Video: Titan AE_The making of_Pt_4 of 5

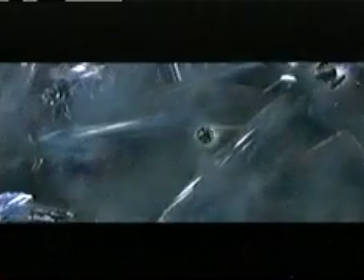(0:00)
between Star Wars. The sequences that they did are high action, huge ice crystal sequences. We previously worked on Star Wars Episode 1. This is the sequence at the end of the film when our good guy spaceship is trying to finally discover the Titan.
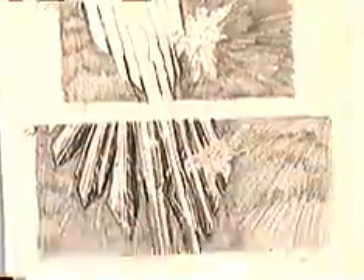(0:14)
And there were some great storyboards of it, and then there was some stuff that I wanted to try some different ideas with.
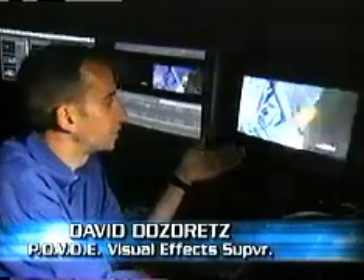(0:20)
When we build the sequence, we've got final shots like this mixed with animatics like this.
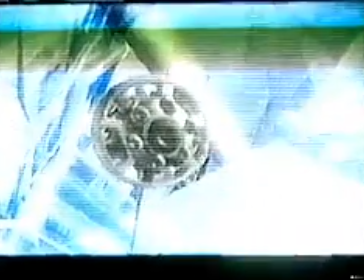(0:25)
Because we only want to work on a shot in the final form if we know that we need it.
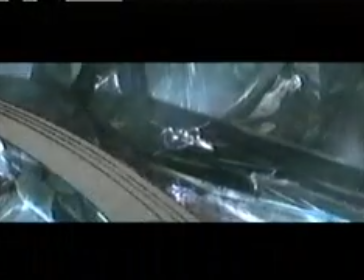(0:28)
The environment was given to us, which was this ice crystal environment, and we loved that because it allowed us to play this cat and mouse reflection game rather than just a chase.
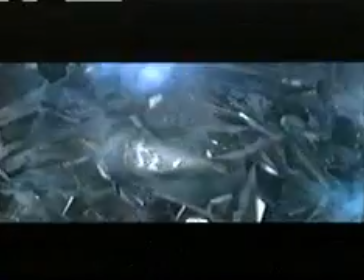(0:37)
One day we got a brainstorm that we should have these crystals that they're constantly moving around and being kind of dangerous. Two of them collide with each other, and that forms a cavern around the ship.
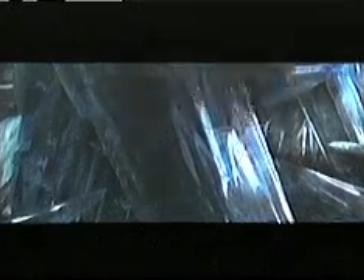(0:48)
So that allows us to have a motivated way that the Phoenix gets in there, and we can play over all of our games with all the 1,000 images.
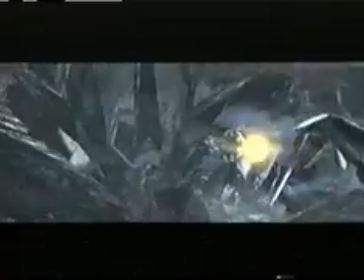(0:55)
We had this crystal cavern that was around them, constantly closing in during the course of the scene, just to heighten the danger a little bit.
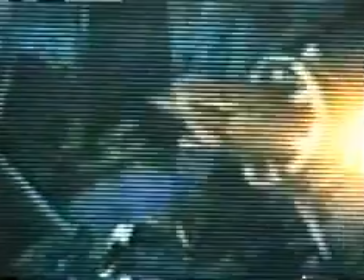(1:02)
And what you get at the end of the whole thing is a blueprint for the entire sequence, because you get to play with spaceships.
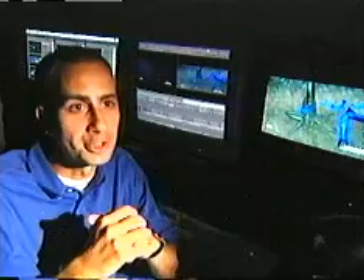(1:08)
It's the closest thing to being an astronaut I can do.
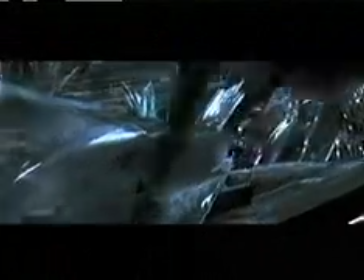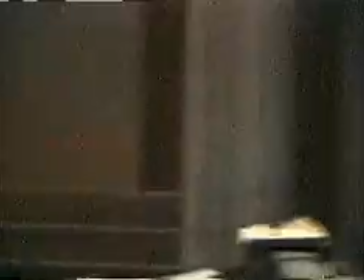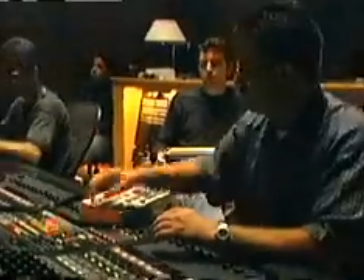(1:21)
Animated films have a more difficult challenge in some respects because you have no guide, and so it demands a certain amount of creativity in the initial phase as to, you know, what are we going to do with this?
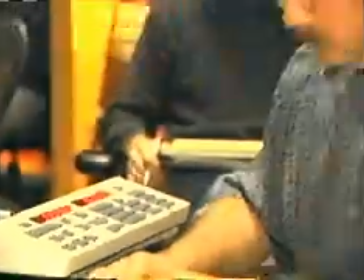(1:32)
And a big part of that is sending folks out to record out in the field. We went to one of the Blue Angels air shows. One of the stunts that they did was to blow up a bunch of old gasoline.
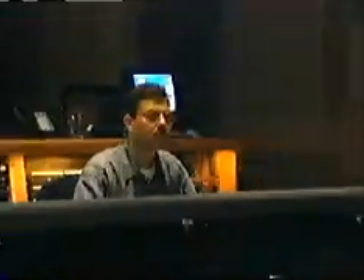(1:42)
These guys, as nuts as they are, got really close to this and came up with a very concussive blast. The ice crystal scene, I was looking to do two different things. One, I was looking to
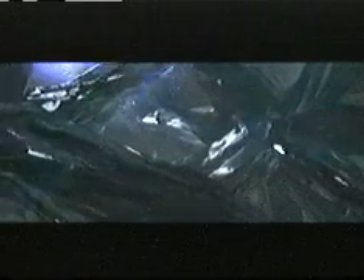(1:56)
sonically let the audience feel the size of these immense crystallized ice forms as they
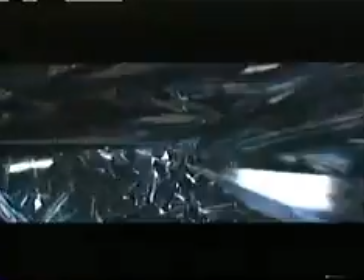(2:03)
move by us and ultimately crash into each other and start breaking apart.
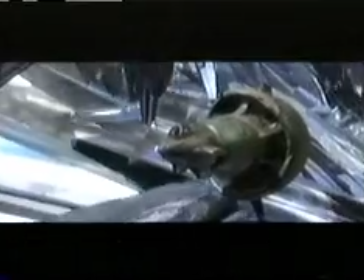(2:09)
At the same time, I felt that these ice crystals had a character, that they really were unto themselves a character within the film.
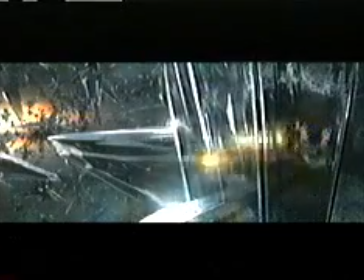(2:18)
And so I wanted to give them a voice.
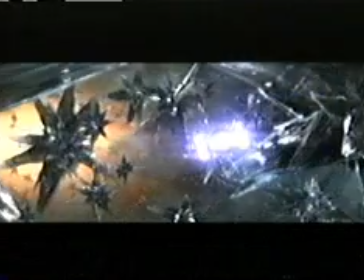(2:21)
I started playing with rock breaks and the sound of ice breaking on a frozen sheet of ice, and I would break it with my foot.
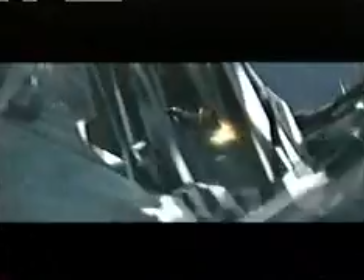(2:29)
At one point when I was skiing, I woke up one morning and found it was very,
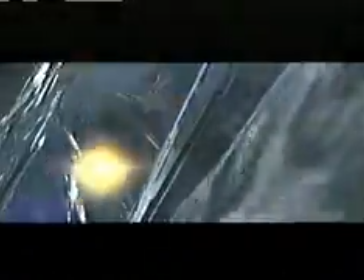(2:34)
very dry, and the snow had the most strange, squeaky quality to it.
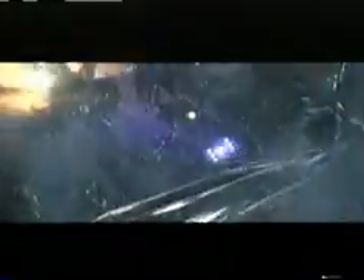(2:39)
So I went out with my recorder in the morning, and I started doing things with my pole, where I stabbed my pole into this dried snow and then slowly let it... This sound here was the sound of my feet on this ice sheet slowly breaking, and it gives you this very crunchy quality.
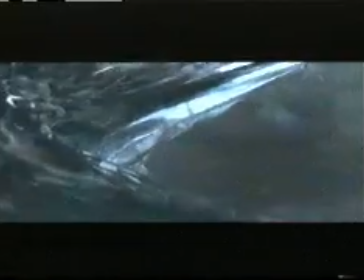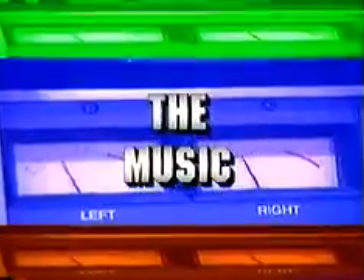We wanted bands to actually sit down and write songs for this piece.
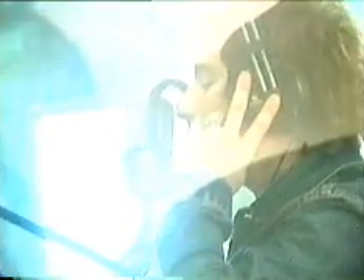(3:13)
Electricity wrote a song called Cosmic Castaway, which really sets up our character of Kale.
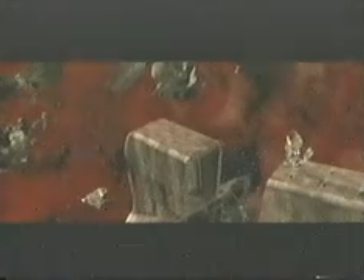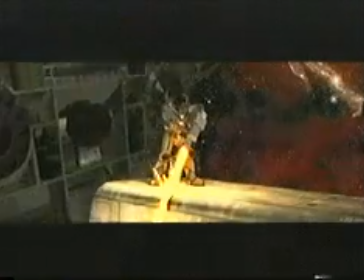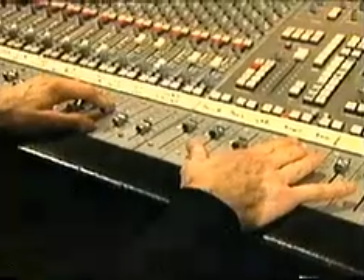(3:30)
Texas talked about the picture, and I ended up writing a song with them. When Kale understands what it really is like to be human, it's a very sweet moment in the picture.
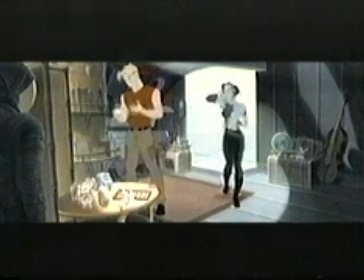(3:39) I can
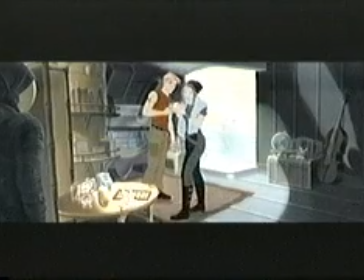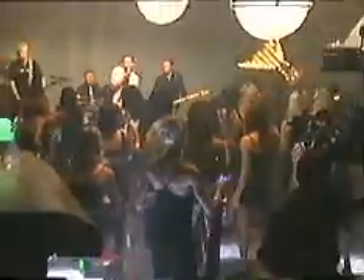(3:47)
Lit ended up writing for a scene. Our hero, Kale, decides he can repair the ship.
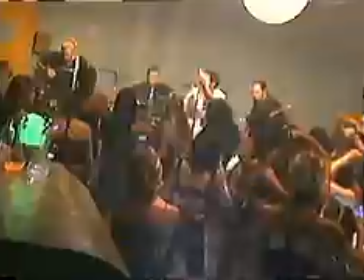(3:53)
Lit came up with this wonderful song called Over My Head.
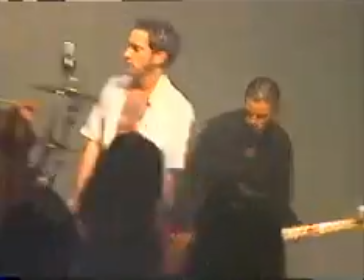My name is Jeremy Popoff. I'm the guitar player for the rock group Lit.